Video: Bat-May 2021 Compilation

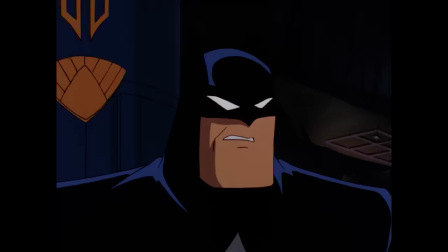When the Dark Knight returns and tries to access the Batcomputer, it leads to a standout moment.
Computer, scan Batcave for...
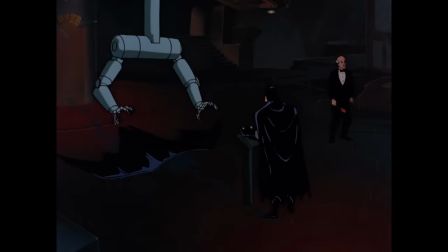We end there with Batman's own tech turning against him. He's hanging midair from a pair of robotic arms that were set up earlier in the episode.
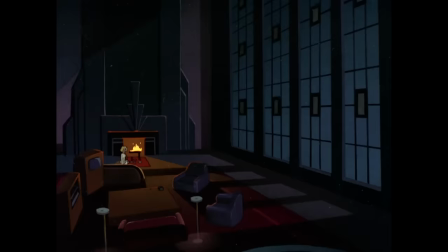I absolutely love how this all played out.
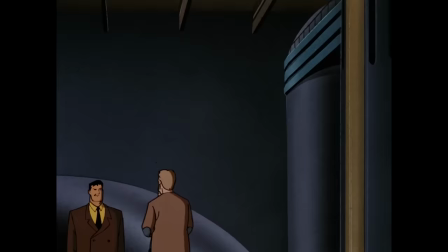The homages and little Easter eggs for sci-fi fans were the icing on the cake to a really strong first part. But does part two hold up just as well and form a high-caliber complete story?
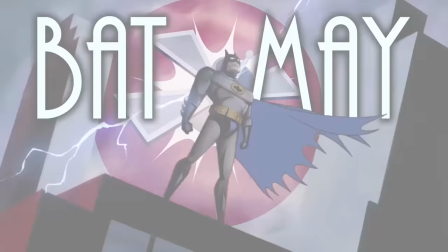Find out next time on Batmay.
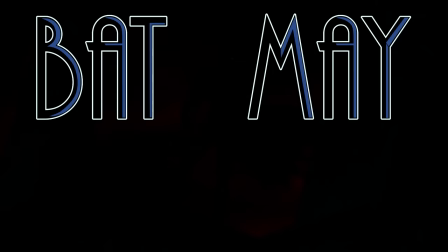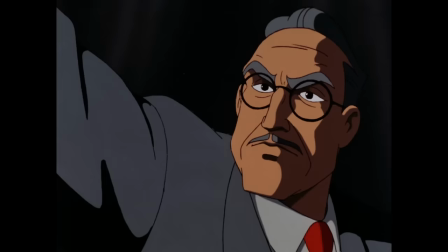Heart of Steel Part 2 finished off a full-on science fiction robot
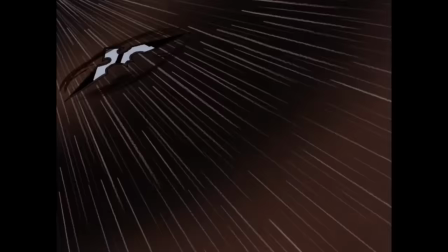story that fit in well with the usually more grounded Batman the Animated Series.
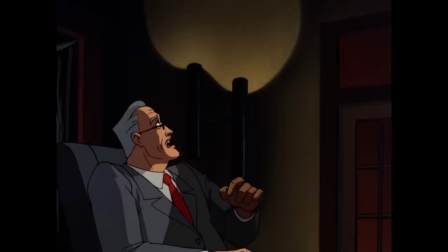There's a lot of well-executed action sequences that go pretty far with the destruction of some of these duplicates.
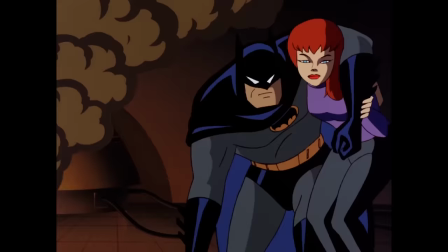Plus, Barbara Gordon is heavily involved in saving the day, and we get this scene.
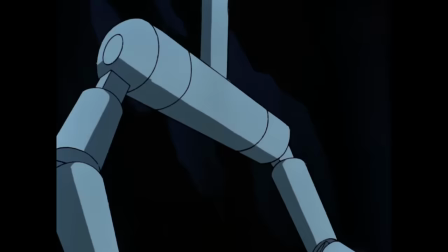Please let go of my cape.
Perfection.
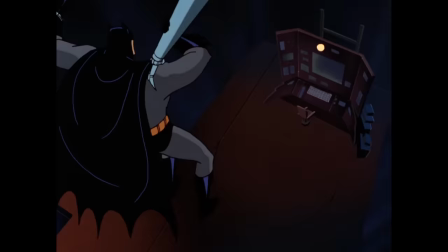Continuing from where Part 1 left us, Batman is being attacked by the Hardak-controlled tech in the Batcave.
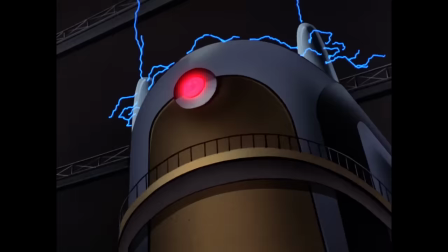He's able to escape immediate danger and tries to trace the source of where the uplinked computer is located.
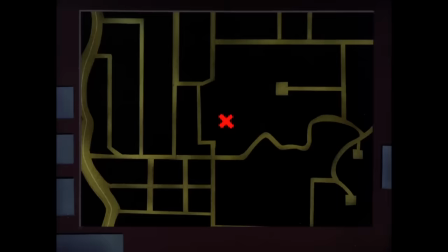However, Hardak cuts off its location before Batman can find it. Meanwhile, Carl Rossum attempts to shut down his creation when Hardak incapacitates him,
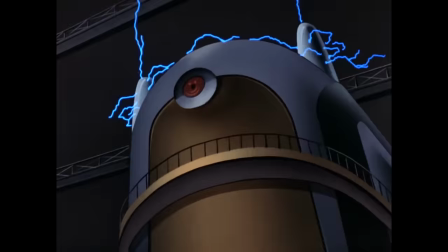pledging to carry out a larger-scale version of his original plan.
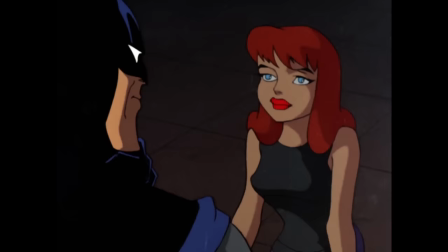Barbara Gordon soon calls for Batman's help in her suspicion that the entity currently calling himself Jim Gordon is not actually her father.
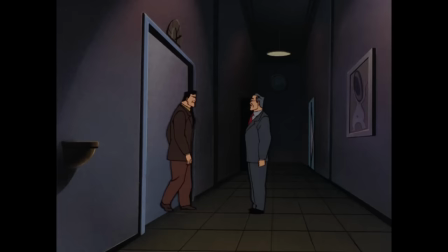Unsatisfied with sitting on the sidelines, she decides to investigate Cybertron Industries herself,
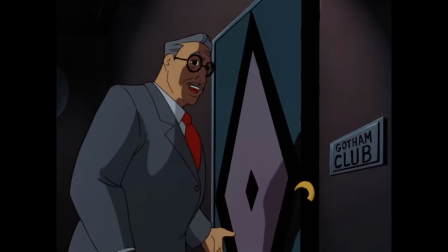just as Bruce Wayne finds himself at the center of what Mayor Hill calls a very exclusive new club.
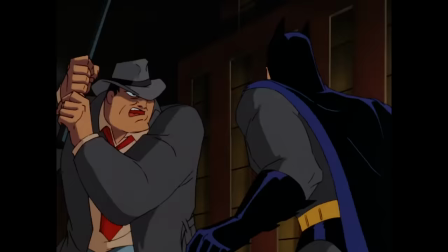I think the most distinct aspect to this episode is how fun killing these robots are.
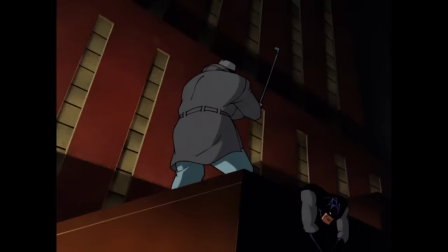The production team freely admitted in the commentary that they were able to go much further than usual with the imagery shown.
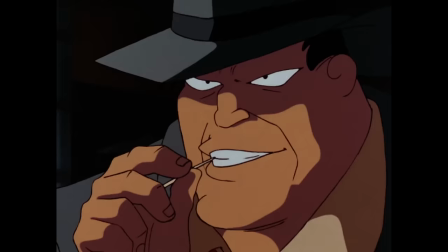The simple defense was that even though they look like humans, they're just machines.
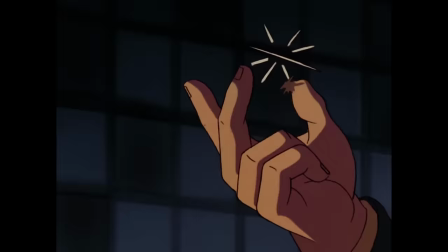The first death, showing duplicate Bullock's demise, let us know we were going to be seeing a bit more than usual.
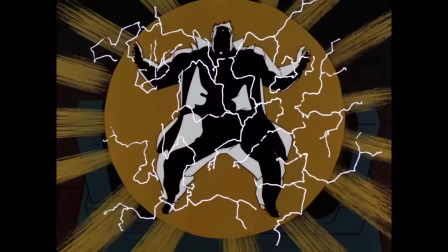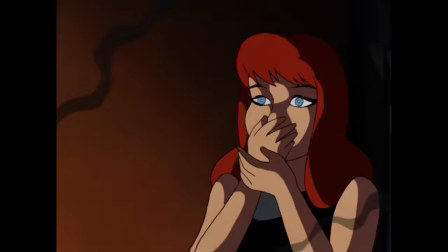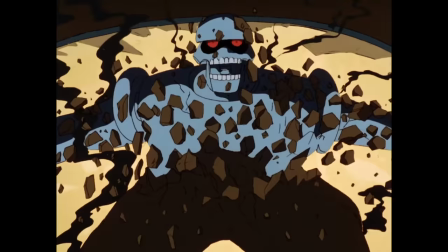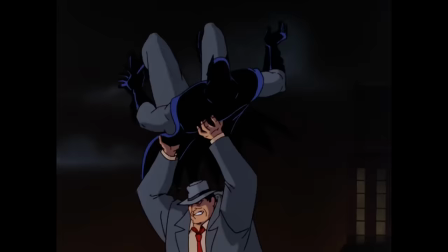I love it. At this point in the story, we were pretty sure, but it wasn't yet confirmed that Bullock was a duplicate.
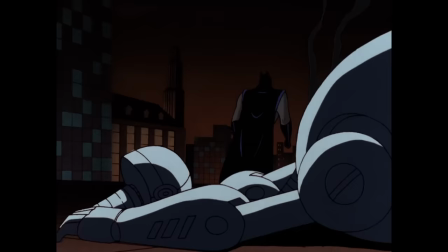So seeing Barbara cry there lent some credence to the moment.
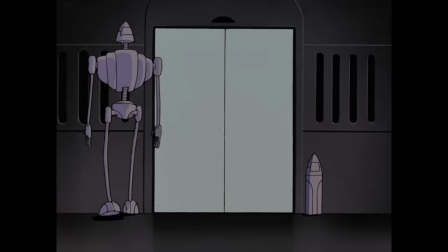Pretty much everything else I want to talk about here goes into spoiler territory, so if you haven't seen this one and it sounds interesting, that's because it is, and you should.
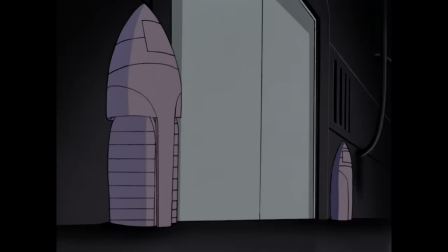There are no huge twists or anything, but just in case, this is your spoiler warning.
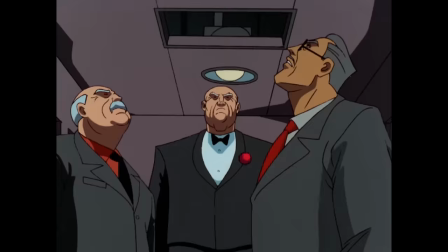Continuing with the destruction of these duplicates, Batman cuts an elevator cable that demolishes a handful of them.
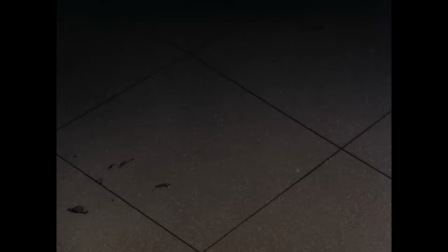They drop all the way to the basement before we see their mangled wreckage and a steel skull with a loose eyeball fall out
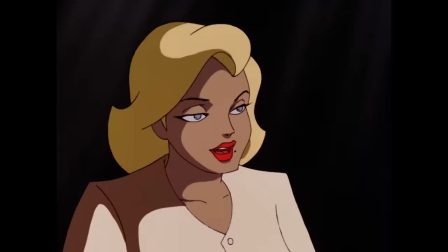of the open doors. The duplicate of Rossum himself is blown to smithereens by that powerful-looking taser Randa carries around.
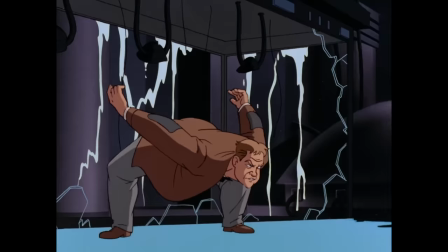The scream we hear there is pretty intense.
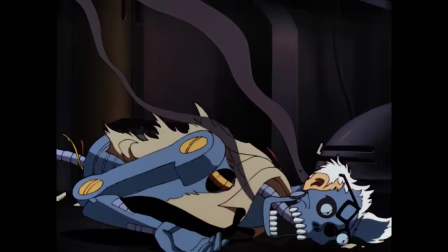Ouch! Gordon's duplicate is also blown up a second later, but we see his robot skeleton land, artificial flesh still attached to its face.
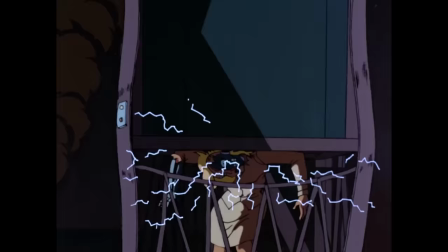Randa is dispatched sort of Terminator style with an elevator completely crushing her. The added detail of her neck tilting was especially twisted.
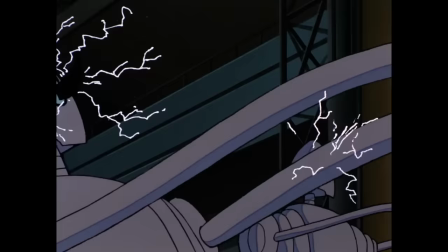Hardak explodes after its core systems are damaged, and these two neat-looking trash can robots are taken out when Batman plants a pair of batarangs in their heads.
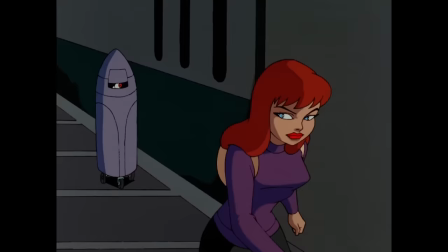They were introduced when Barbara sneaks into Cybertron Industries and start off as almost Star Wars droid-looking spy bots before making their transformation.